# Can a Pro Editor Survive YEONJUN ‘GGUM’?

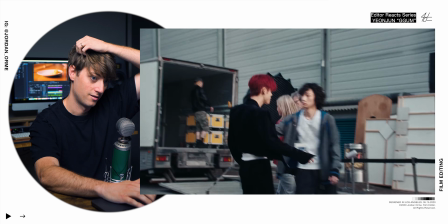And then the disrespect here. Crazy. Crazy.
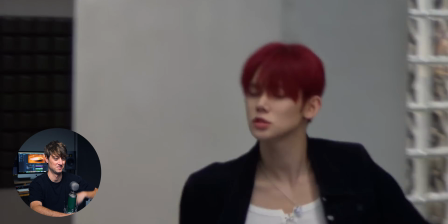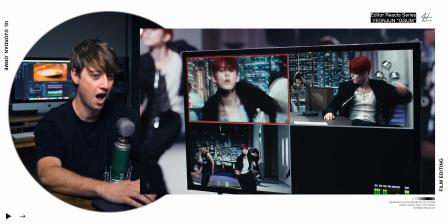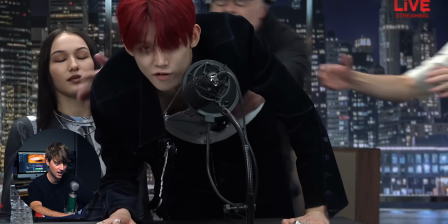Dude, what? This is wild. We just got a new Factor box.
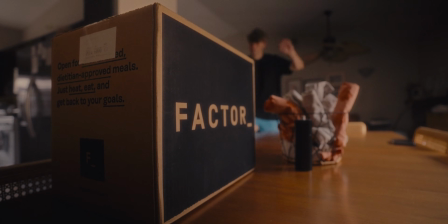Let's freaking go.
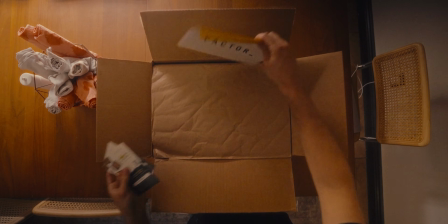If you don't know what Factor is, they help you in the food department by delivering fresh, never frozen, dietitian approved meals right to your doorstep.
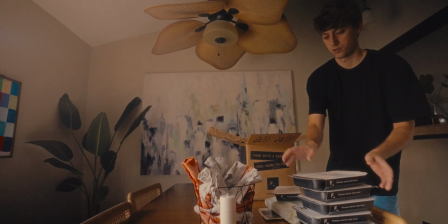Sometimes when I'm locked in and editing, I skip meals, all right? It's not good, but Factor really helps me avoid doing that.
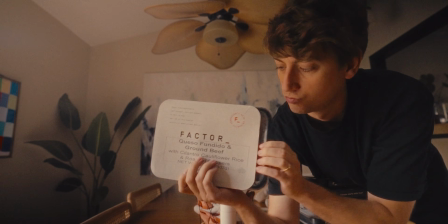I'm able to grab a meal quick, get back to being creative, and I don't have to sacrifice my health in the process.
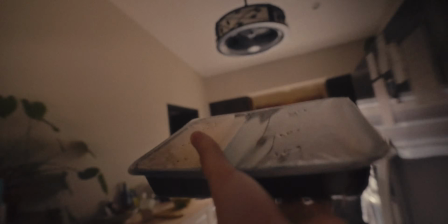And if I'm eating different for some reason, I can include options like keto, calorie smart, vegan, and veggie options, which is great.
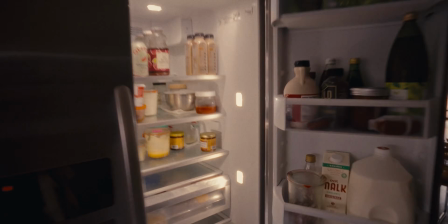And Factor now offers a ton of snack options like breakfast, smoothies, juices, small bites, just to keep me going no matter what the schedule is.
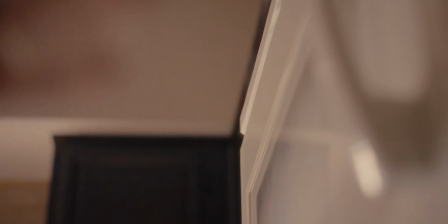Oftentimes I am working out in the mornings and I have a meeting right when I get home, and sometimes I don't have enough time to make a full protein shake.
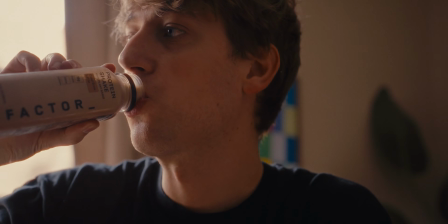So I just grab a Factor one from the fridge and I'm good to go for my meeting. So head to factor75.com or click the link below and use code
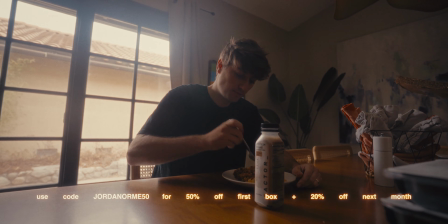JordanOrm50 to get 50% off your first Factor box and 20% off your next month of orders.
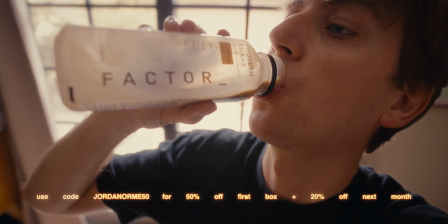That's code JordanOrm50 at factor75.com to get 50% off your first box plus 20% off your next month of orders.
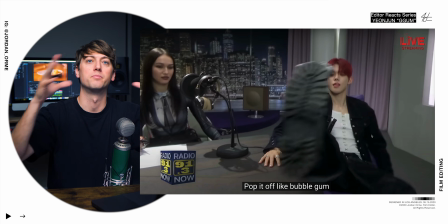Editing language in this scene is completely different from the other scene. We're messing with time. And I wonder if that's because this isn't real. This is maybe an imaginary scene.
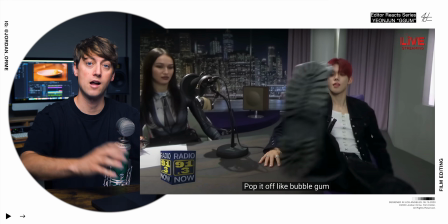Maybe this is something that happened in the past. I don't know. We're not really following reality right off the bat.
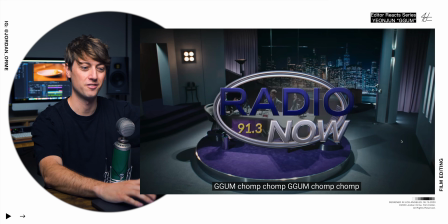We have a really nice like boom intro shot. It kind of feels like a radio show. It feels like the opening shot, and we get the graphic and everything.
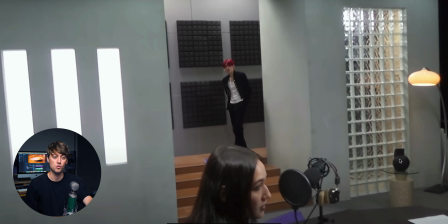We have our guest entering, but now this feels more like found footage. This looks like iPhone footage.
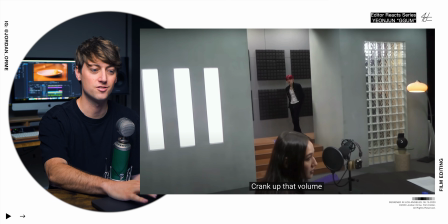You know, it's not a professional looking camera. And he enters the scene twice. Why in the world would they do that? The second one's kind of funny, which I like. It kind of explains his character, how he doesn't really care.
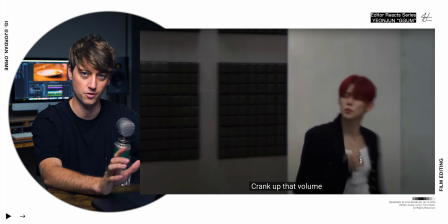Maybe he's just messing around, entering twice. And then we get that character quality confirmed with the way that he just walks in, sits down.
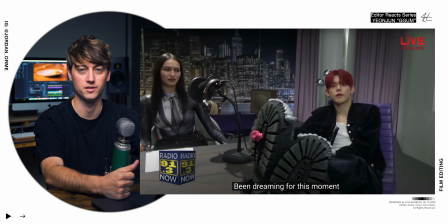There's gum perfectly placed on his Balenciaga boots.
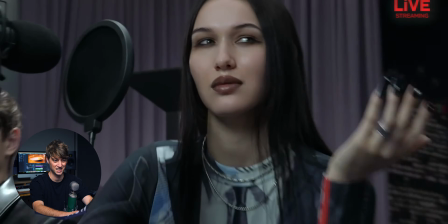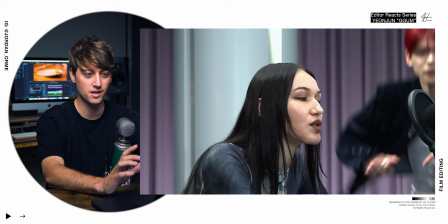But then look at this.
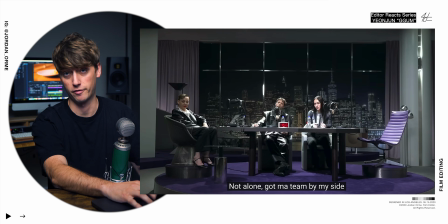Again, when he goes to steal the mic in a disrespectful manner, he walks in, he's at the mic right here.
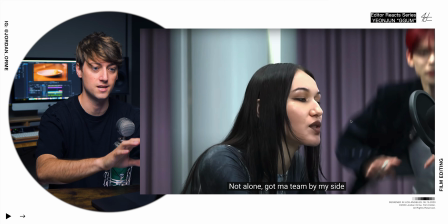And then we play the shot again where he comes in and he's at the mic. So we have behind the scenes, and then we cut to the actual live camera because it has the graphics on it. And you know, in live recordings, when you're looking at the screen, sometimes it's a little bit delayed from what actual reality is, just because it's got to process, it's got to go through all the cables, and it's just a little bit delayed.
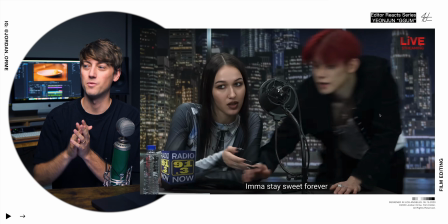So maybe in reality, he pops in, but then when you look at the screen of the live feed, it's a little bit delayed. That would actually make sense. That's crazy attention to detail if that's the case. But if you look at this, if we continue, it's like glitching out.
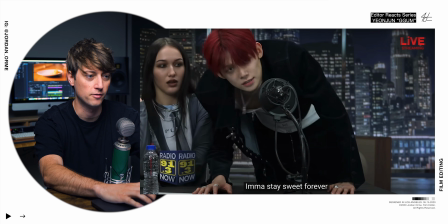Maybe they're trying to turn the feed off. I'm not really sure. Maybe he's like so disturbed. It's a very interesting editing choice.
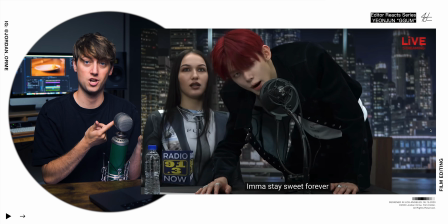I'm wondering if it's because they didn't have enough time to get through the whole shot of him coming in, saying his lyrics, and then getting dragged out of the scene. So maybe they just jump cut through it and decided to fix that problem by creating an editing language where they're just messing with time.
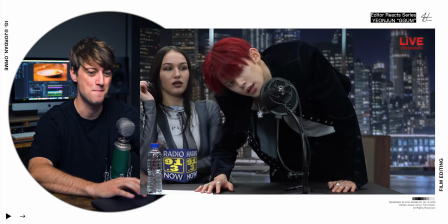He's just being a menace in the studio.
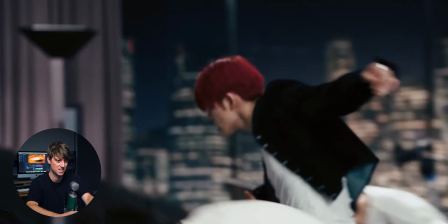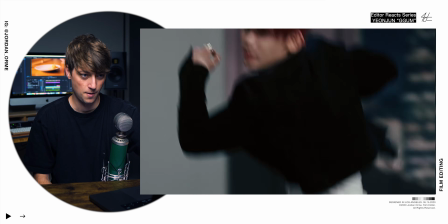There's another hidden cut. Right here, hidden cut. Did you see that? Another hidden cut. They're everywhere, bro. They're freaking everywhere.
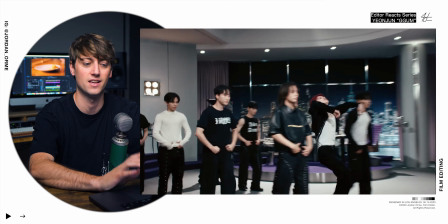So anytime there's a hidden cut, it honestly feels like it's one shot. So this shot feels like it's one shot.
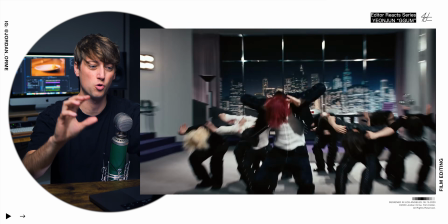But the camera movement is so crazy that it works.
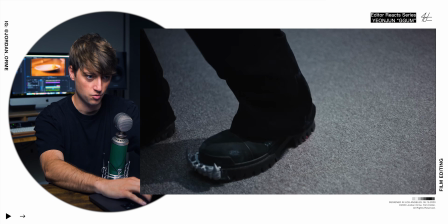So right here,
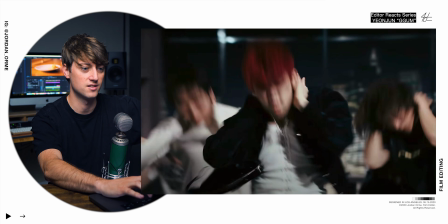we have this wide shot where they're zooming in, and then as he lifts his head up, right on that downbeat, it's a new shot.
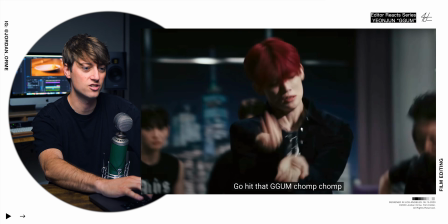But everything just feels like one shot.
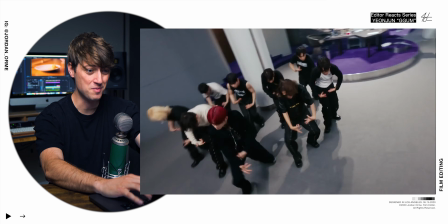Okay, FPV drone.
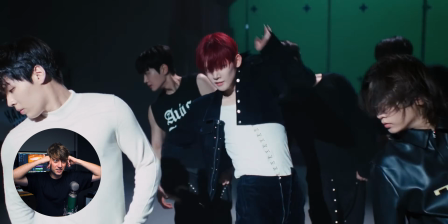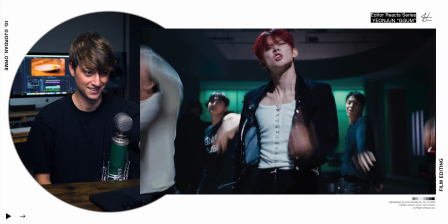This is wild. I had no idea I could make that sound. All right, let's get back to this.
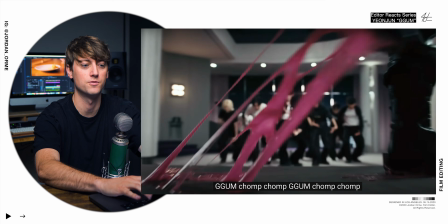This shot was one of the most impressive to me.
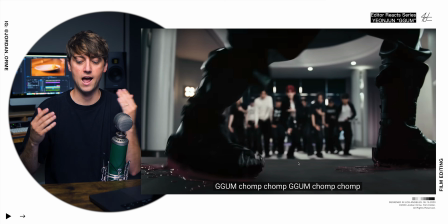I believe that all of the gum here is VFX, but the fact that you can have both chaos happening in the foreground and the background, and then you rack focus or you zoom between them, it creates so much more intrigue than just filming one thing. This creates depth. It elaborates on the story as if he was in two places at one time.
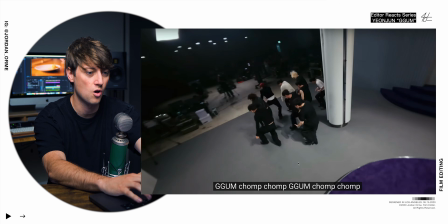It's just fascinating. The zoom is so long. Like, look how far they zoom in.
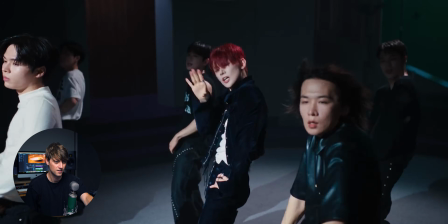There's so many things we could talk about. I'm also noticing that this editor chooses to show complete unnecessary shots. Like, they don't need to be there, but they have this certain effect that gives you a tiny bit more context.
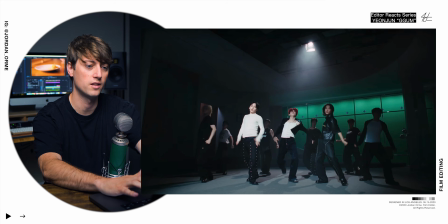Right here, like this shot is so short. It's hardly there. We get this wide shot that just shows us context, and we get a full body movement. Oftentimes if you're editing dance, you want to be on wide shots for big full body movements, but then on close-ups for smaller facial expressions and smaller movements.
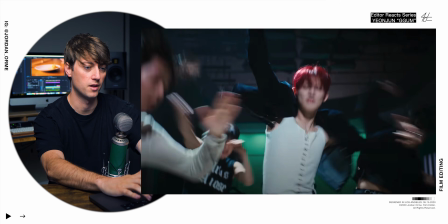So we have this big, huge movement. And this shot is so quick.
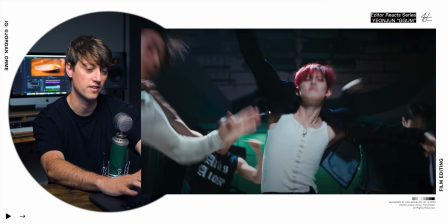It's literally 1, 2, 3, 4, 5. It's 5 frames, which is like nothing. It's like a 1/6 of a second. It's barely there, but it creates context and it shows that full body movement even for a split second.
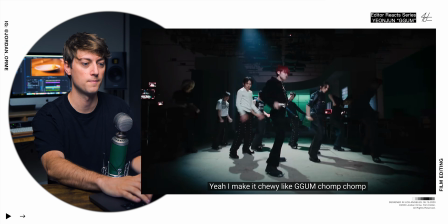And then right here, again, coming out of that dance break, we have this little tiny section, again, for 6 frames. That's crazy. They literally had 6 frames on the intro of that dance and 6 frames on the outro, just for an effect.
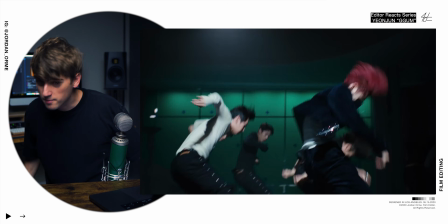So the dance move here is really just rolling your body back and moving your head down. It creates a lot of movement.
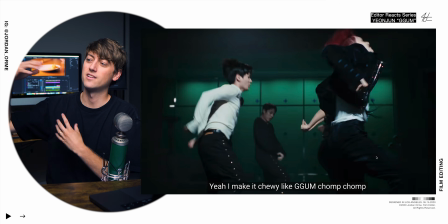And if you play that in the wide shot, it doesn't feel as violent as in a close-up.
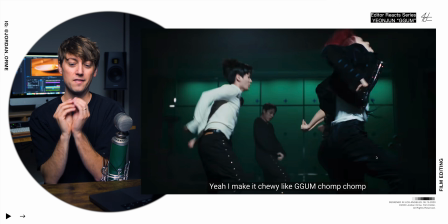So because we already have context, we've seen the full body movement, we bookend the shot on this little tiny crazy head roll movement.
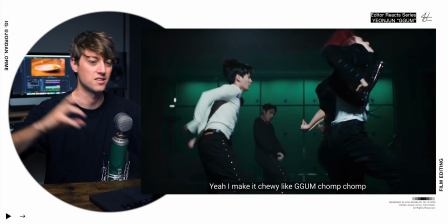And you can see his jacket flare up. You get a ton of chaos. The camera movement's crazy, and it just bookends the section really, really well.
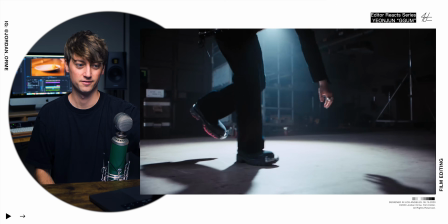6 frames at the beginning, 6 frames right here at the end. Oh, he put his foot down. Again, a camera whip on the snare.
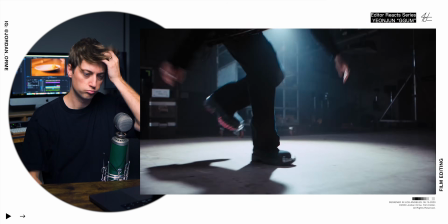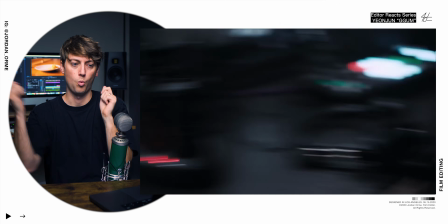Whip.
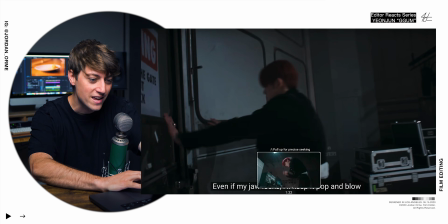What is he saying, bro? Why was his face blurred out? Maybe it's just fun to blur things out sometimes.
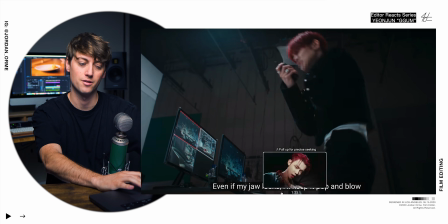I know he was flipping that girl off earlier in the radio show, you know. Not really the most Christian behavior.
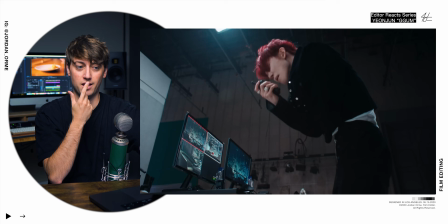He does look angry, I will say.
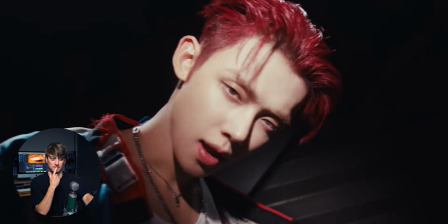More hidden cuts, bro. All right, but first of all, let's talk about this transition getting from the first chorus into verse 2.
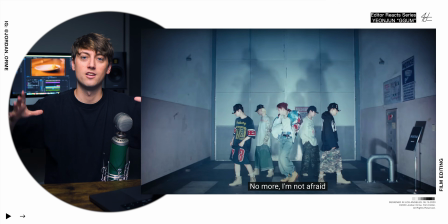First of all, the fact that we get an outfit change with a sort of match cut in the scene.
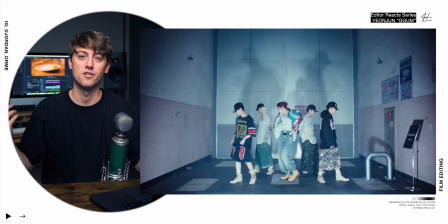So he's pushing open some doors with his black outfit, and then we show some flashes of a new outfit also pushing open doors, maybe the same doors, I'm not sure.
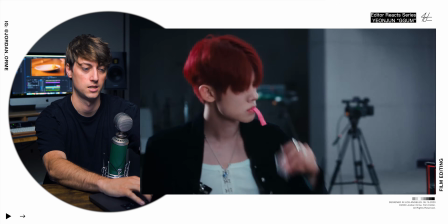But it's a great motivated way to get from scene to scene. We get fast cuts on the transition.